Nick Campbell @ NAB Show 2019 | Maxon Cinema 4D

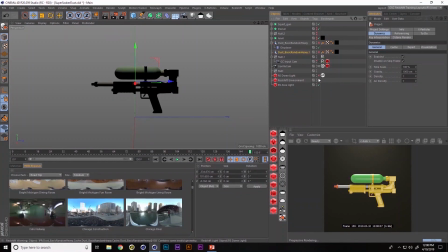And then let me also turn off our dome light. Let's leave dome light on because that's our HDR.
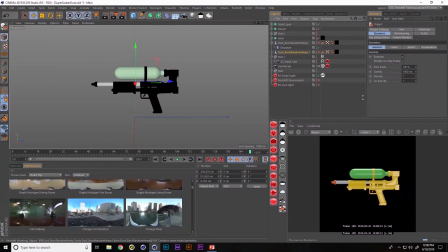And let's talk about environment and area light. Okay, so what I mostly wanted to do is break this scene down light by light because you can see it's a pretty simple scene.
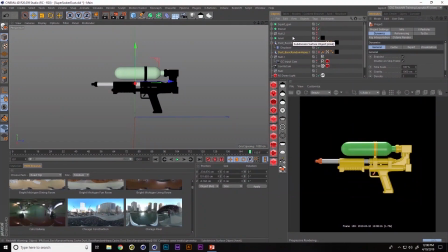we have our object that was all... all the plastic is from Everyday Material Collection, looks beautiful. I won't go over that again, but I also have Gorilla Cam doing a little bit of animation, and I wanted a lot more kind of atmosphere.
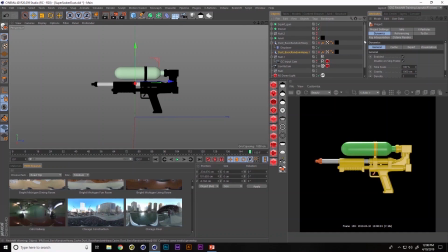I wanted this to feel like it would be a cool badass render, but it's kind of not because it's a squirt gun, right? So I wanted to mix the two kind of vibes, and come on here, and I started adding Redshift Environment. Now if you haven't play with redshift environment. It's really simple to use.
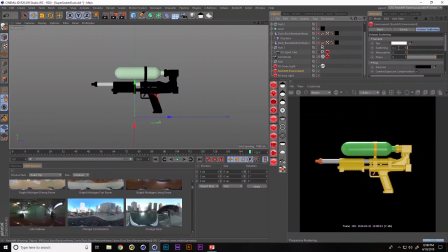All you have to do is add a redshift environment and the numbers in all these, you don't have to change these numbers very high. In fact, if I turn this up too high, let me turn on my light, it'll just like start to blow things out.
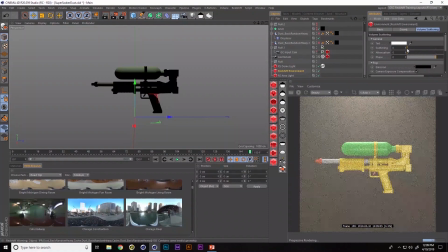But essentially I have a redshift environment and then I have a area light
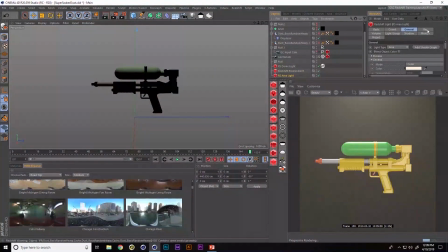and then the only other thing I have to do is tell my area light inside a volume that I want it to contribute.
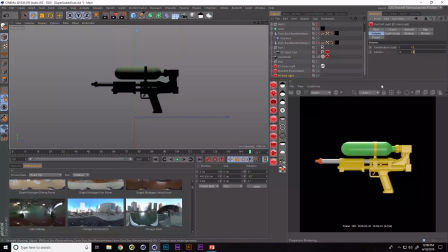Say, how much do I want you to contribute? Zero. We're back to just plain black. That's no fun.
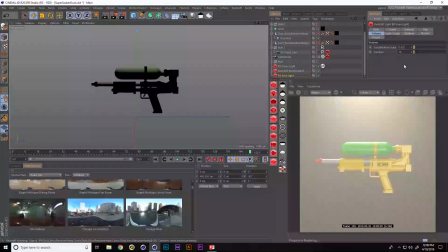And so as we raise this up, it's going to contribute more and more to the scattering of the environment.
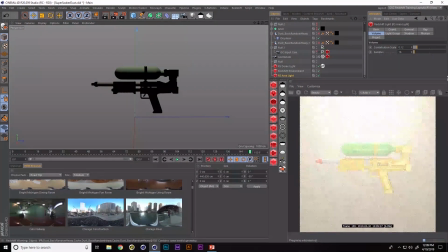These numbers are actually really small. Like you can go 0.1, 0.01, and sometimes that is exactly enough.
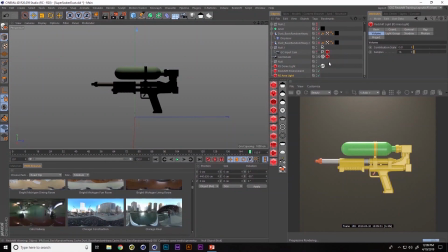Like that's literally 0.01. It's very, very like sensitive, but it's really beautiful. And it allows you to light your scene and give it instant atmosphere. Well, so then I thought, okay, that has some atmosphere. Maybe it's a little bright. What else can we do? Well, we have these dust elements that are coming out soon. Let's see how this works.
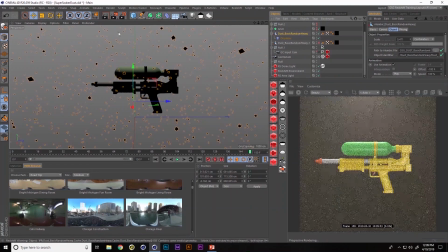This is kind of the first time I used this in a workflow. And I literally, I brought one in and I started scaling them around because when it came in, it was a little small. That dust was not very compelling to me. So I scaled it up. I was like, at least it should hit the camera.
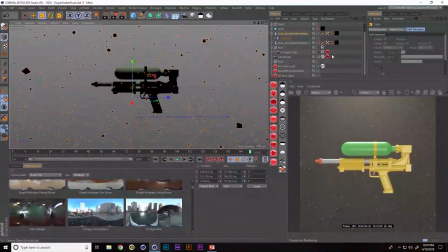And then I was like, that's looking better. Now I have the depth of field on my camera. so let's look at that. On any camera, by the way, let me start from scratch because I haven't done that enough in this presentation. I love doing that. On any camera, if you're using Redshift and you want depth of field, it's this easy.
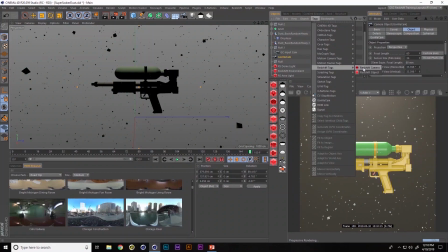You come into your tags, you go to Redshift tags, you go to Redshift camera and you go to bokeh, turn on override, turn on enabled and right here this is basically your blur setting.
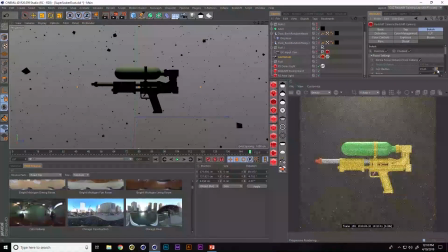The COC radius, you turn this up or down and you're gonna get beautiful, beautiful bokeh on your object.
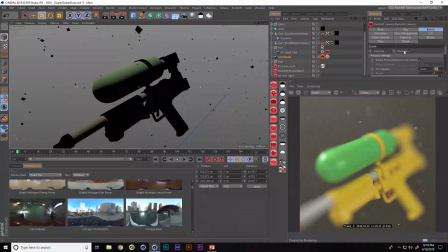In fact, as we get closer to the gun here, let's like turn this on and off and see without depth of field, it's okay. It looks nice. It's good plastic. But man, when you start to get dust combined with depth of field and good materials, you start to really get some amazing effects.
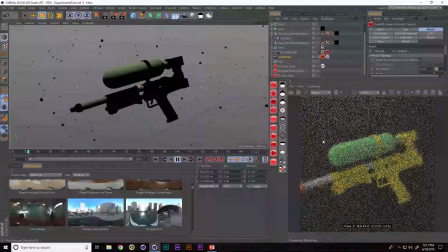And so I instantly was like, well that's great. Let me just pause this render so we could see it in the viewport.
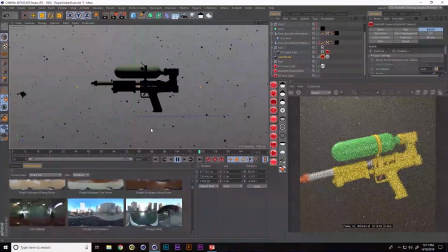My favorite thing about this was like, okay I have all this, usually when I add dust it's on an overlay on After Effects and that looks good, but what I miss is when your camera flies through it, you miss all those like motion blur effects and like whipping past the camera and I was instantly like awesome.
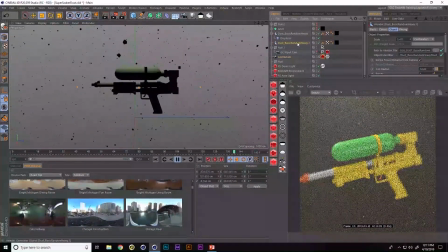I loved it so much I added more. So I added another set of dust here, played with the depth of field, played with the lighting.
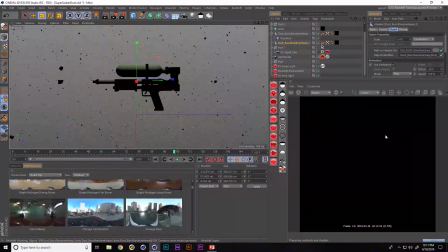You've seen the end of this many times already, but I dialed it all in and got what I thought was something I could never make before.
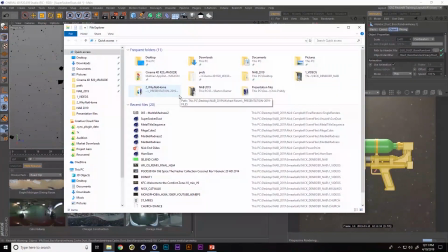Honestly, before I had Redshift and my new PC and all these other tools and dust, I literally could not have made a render like this. And so let me just show you the final render here. I'm gonna go to our desktop and be my name.
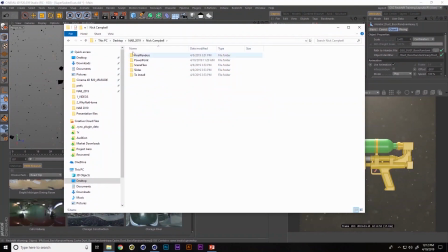There we go. Final renders.